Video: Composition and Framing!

In this episode, I'm going to be talking about my approach in how I do framing and composition in my filmmaking.
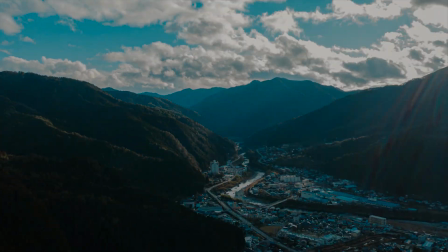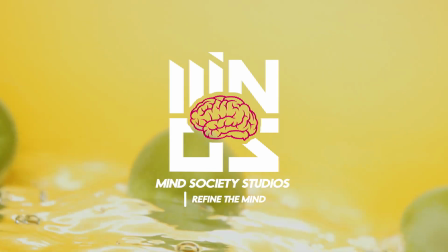So as filmmaking is a visual medium, I put a lot of effort and concentration into how I frame and composite my shots. I try to focus on what are the best techniques that I can use to help tell my story or narrative in the best way possible. While some shoots can be quite run and gun and a bit improvisational, I try to plan and do as much as I can before the actual shoot itself in pre-production so that I can get the best visuals that I want. I'm going to list out the stuff that I usually use in no particular order. So the first thing is depth.
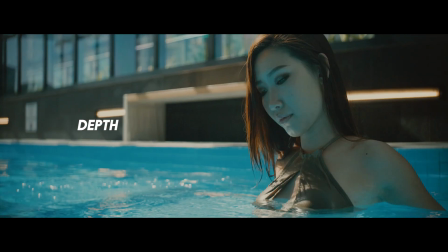There are several ways that we can create depth in our shots.
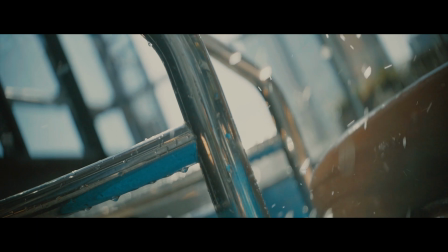So one of the obvious ones is depth of field, where shooting with a faster aperture will get you that nice shallow depth of field, which separates your subject from its background.
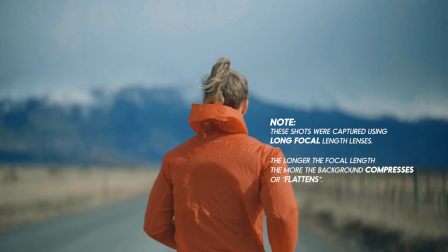I like to use this technique not just because it looks really pretty, but because we get to see the separation of the subject.
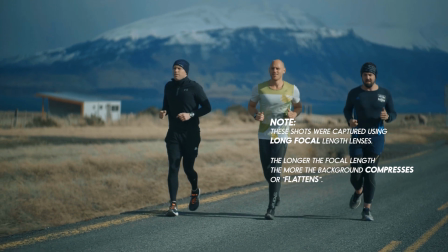We get to focus in and really dial in on what the focus is about. Another way of creating depth is how to composite your shot in terms of background, midground, and foreground. So how is the shot kind of layered?
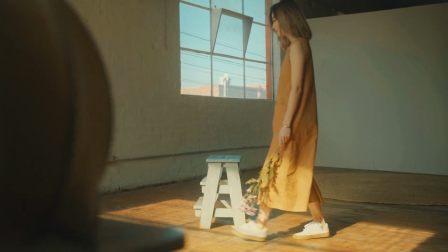When an image looks flat to me, I will purposely move things into the background or into the foreground of my subject so that I can create this depth, so that it creates a bit more spatial awareness as well around what I'm trying to shoot. It gives me a point of reference in terms of where certain subjects and where certain things are placed in this space as well. The other one is lighting, and lighting I feel like is a whole subject of its own. Yeah, you can do so much with lighting in terms of the mood, the atmosphere. In the context of depth, it's really great to shape what you're trying to shoot.
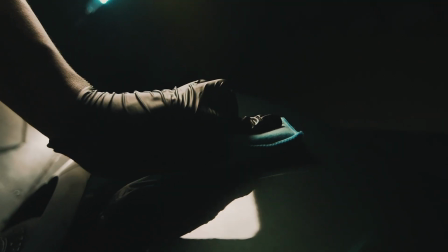So you can use things like backlights. For example, this shot I did in Honolulu in Hawaii with Mountains and Marathons.
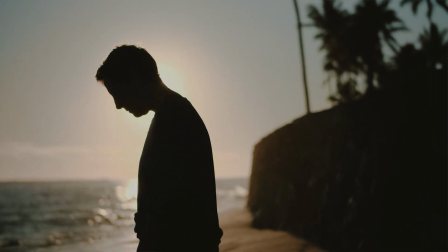I shot this subject so that she would be a silhouette in front of the sun. And so what I want to do is I want to expose the sky and the sun more than the subject itself.
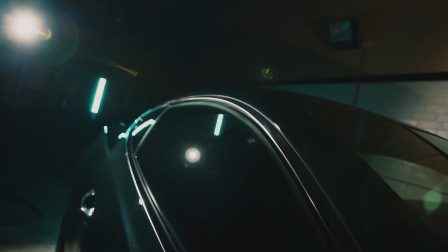And yeah, it's a really great way to create shapes, the details of the object. What are you trying to put emphasis on?
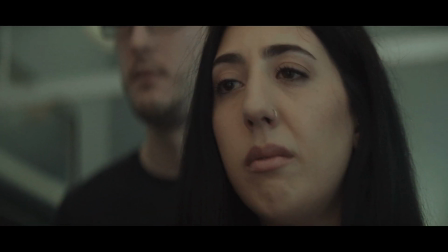What am I looking for that's going to create the emotional kind of feeling that I'm looking for?
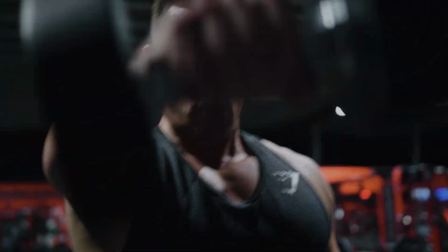Do I want harsh lighting where it's really starting to create the lines around someone's facial features?
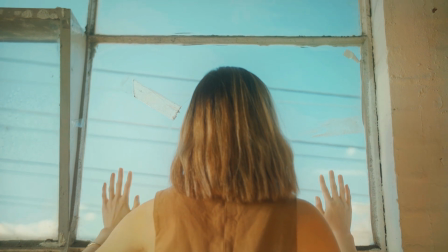Or am I trying to create a very flat, soft look that looks almost dreamy? Again, lighting is its own subject. So in terms of depth, lighting is a great technique to use.
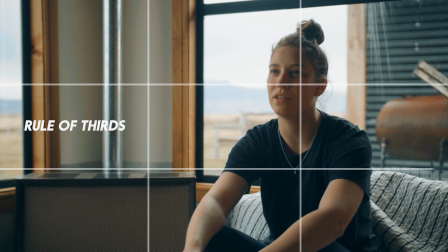Another very basic introductory thing is using the rule of thirds. I find that when in doubt, it's one of the best things to fall back on,
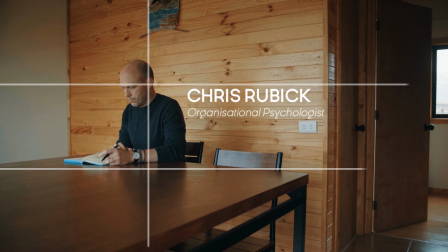because placing a subject upon a certain line or a certain point will get you the type of framing that you feel like will work in any kind of situation.
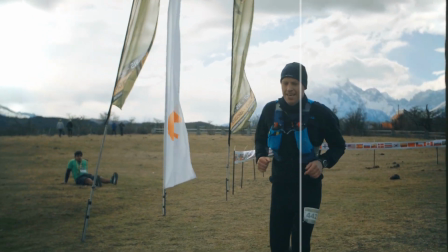So usually when I'm feeling like absolutely brain dead or completely lost, I'll usually fall back to that kind of rule to be like, okay, let's just start at the complete basics and let's build up from that. Let's not go too crazy and too complicated. Otherwise, I'm gonna just give myself a bigger headache. Let's just start nice and simple. You start off nice and simple, you learn the rules and the basics. And then once you start to get really used to it, you can start bending the rules a bit, breaking the rules. I placed this subject all the way at the bottom third, looking up and creating this sort of contrast with the negative space. I really like the effect that it kind of gave, where it felt like she was almost drowning, even though this isn't placed in any sort of water or pool or anything like that. Going back to the whole spatial awareness type of thing, there's the use of perspective and leading lines,
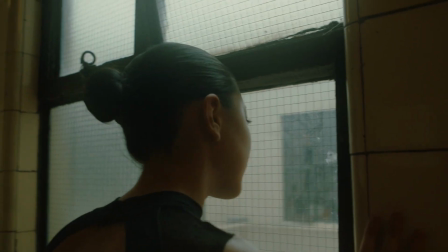whether that be something like shooting a corridor and having the character walk down that corridor,
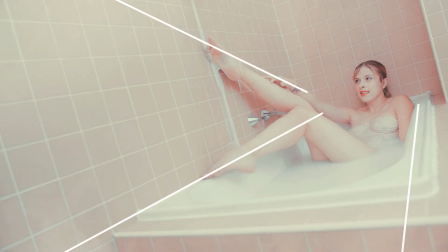shooting things so that there's more lines that lead to a certain point in the frame. You can direct the audience's eyes towards that certain point.
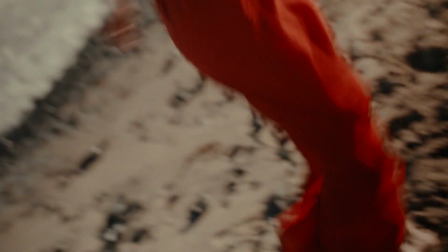Color to me is one of the most important aspects when I'm trying to frame a shot, and it's super important to me as well in terms of the mood I'm trying to portray to the audience. I'll try to use things like contrasting colors like blue and orange, red and green, or maybe not red and green too much because it does look kind of Christmassy, more like green and pink. So for example, with my Had in the Hair Juices and Smoothies video, I bought all these different types of bright, vibrant pieces of paper and used them as a backdrop because I knew that we'll be using different types of fruits in these shots.
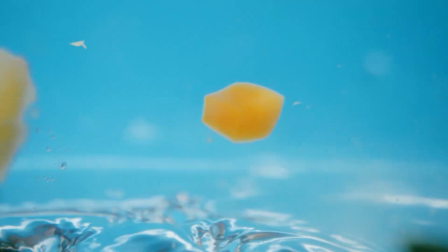So I use the blue background when I'm squeezing an orange or dropping more yellow types of fruits into water.
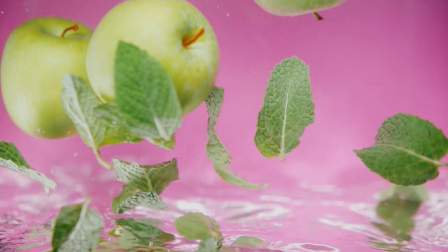When I have more greenery, I'd use a purple background, and that contrast really helps to separate these different types of objects. So once again, I try to use these colors to portray certain types of moods and feelings.
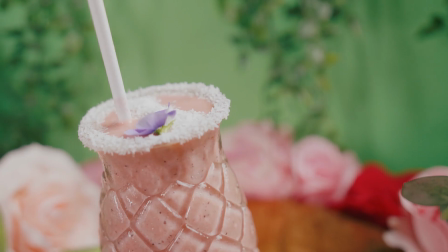I used a lot of contrasting vibrant colors so that there'll be a sense of summer, a sense of refreshment and vibrancy to these types of shots.
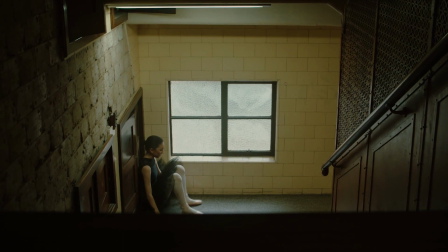Angles are a really fun one that I like to use quite a lot. High angles would make the subject appear smaller, a bit more insignificant, maybe sometimes powerless.
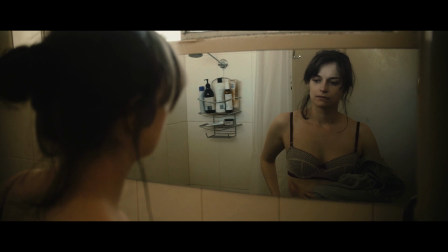Being eye level helps us relate more to our subject and putting us at the same level as them.
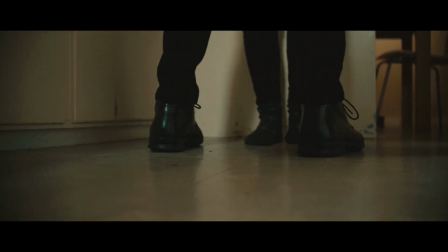The low angle would put someone in a position of power or make them seem more scary.
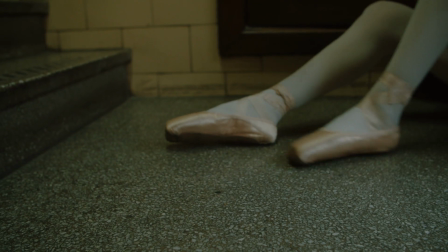Sometimes I really like to mix all of these angles.
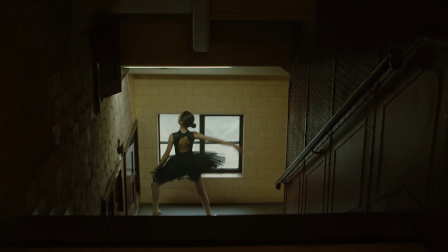For example, the ballet dancer, I started up a bit higher so that she would feel like she's a bit small, she's confined, she's in a tight space.
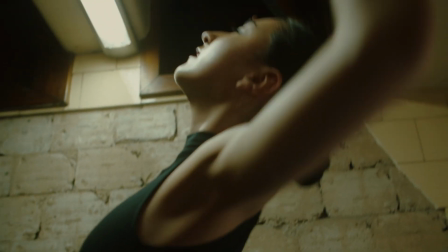And then I'll come up close and change it to a low angle shot because I want to
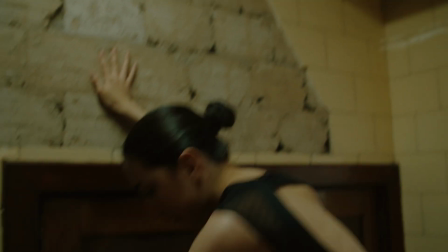see her rise and make her seem like she's overcoming her conflict and her problems. Another introductory type of framing would be the different sizes of shots. So you got like long shots or wide shots or establishing shots, going in more to like mid long shots and then mid shots, mid close-ups and close-ups, and then going to extreme or big close-ups. And this type of framing is to create emphasis.
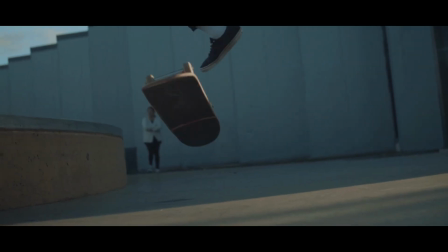Long shots or establishing shots would be more of the environment and setting the context of what your story is containing.
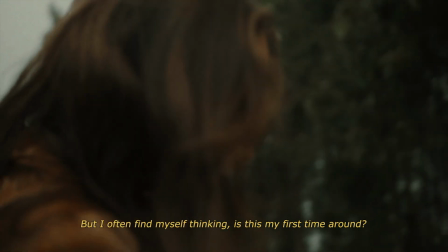Personally, I love using close-up shots because it's about getting up front and personal, getting really intimate with my subject.
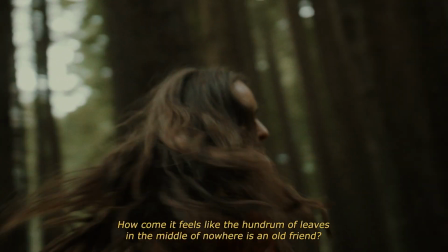Be in their space, I want to be in their world, and that's what I want to try and tell. I want to portray what they're feeling, what they're going through.
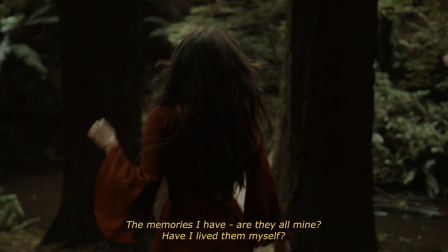And using these different types of frames, you can then convey how isolated is your character, how confined is your character, where are they, what are they trying to do.
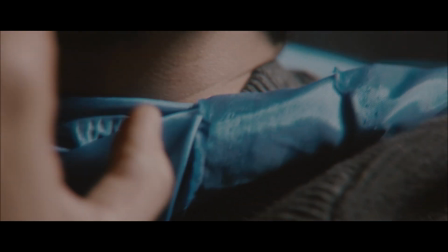If you shoot something that's tight in every single shot, it creates this feeling of claustrophobia, feeling like this character is imprisoned in their world.
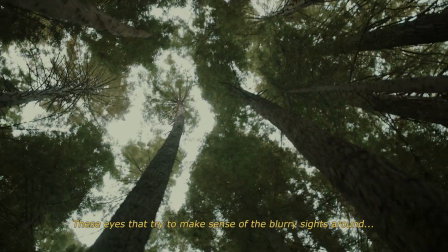And if you start shooting really, really wide, it feels like you're placing them like an ant in this gigantic world.
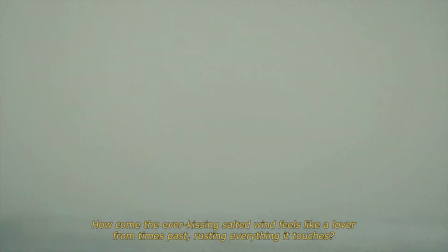And you start to think of where do they fit in this story? Where do they fit in this narrative? And on the note of story and narrative, that's where all these techniques really dial into. When I approach framing, compositing, story is always at the forefront. Narrative is always at the forefront. When I have that as the primary focus, all these techniques and all these skills I use kind of naturally just fall into place.
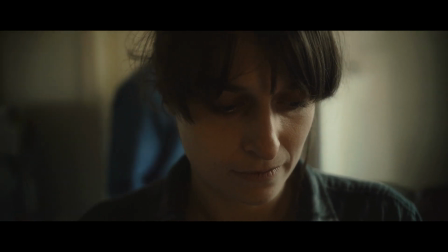For example, they're going through some sort of challenge. I'll dial in really close.
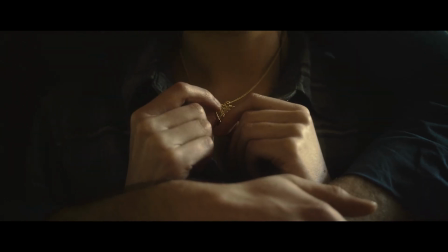I'll use a quite wide open aperture so that everything else is blurred out because this person is trapped in their own world.
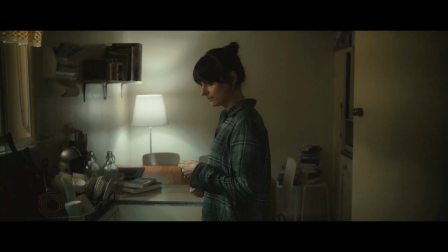And then once they start to overcome it, I'll start to widen the shot, put things into focus again, and showcase that this person has now finally freed themselves from their prison. And I think I say this a bunch of times in my other videos, but story really is the most important thing to me when approaching filmmaking.
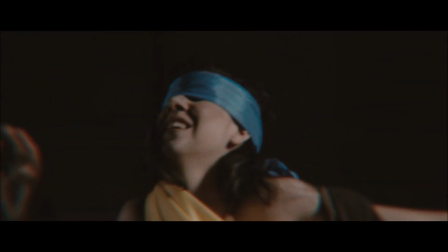When that's the focus, everything again just falls into place.
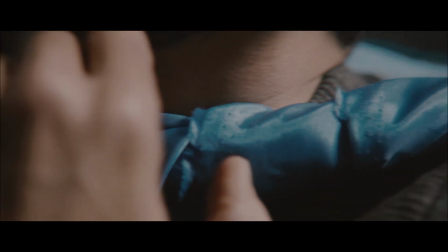When I know what I want to communicate, or when I know what I want to convey, or when I know what emotions I want my audience to go through, it's because of story. Again, there are times where, that kind of goes out the window. There's moments where I'll be doing run and gun shoots or something happens last minute. At the end of the day, that's what I try to do, and that's what I try to focus on to make sure that my framing composition is up to the standard that I want it to be. So yeah, those are the kind of things that I follow in terms of my framing composition. If you guys have any suggestions, leave a comment down below or message me because I would love to see what you guys have in mind. If you guys have any other types of tips or types of things that you like to follow that helps you with your framing composition, I would love to know that as well. And if everything I said doesn't make sense, please let me know so I can make this better. Anyways, thanks for stopping by, and I'll see you guys next time. Or you'll see me next time. Whichever one.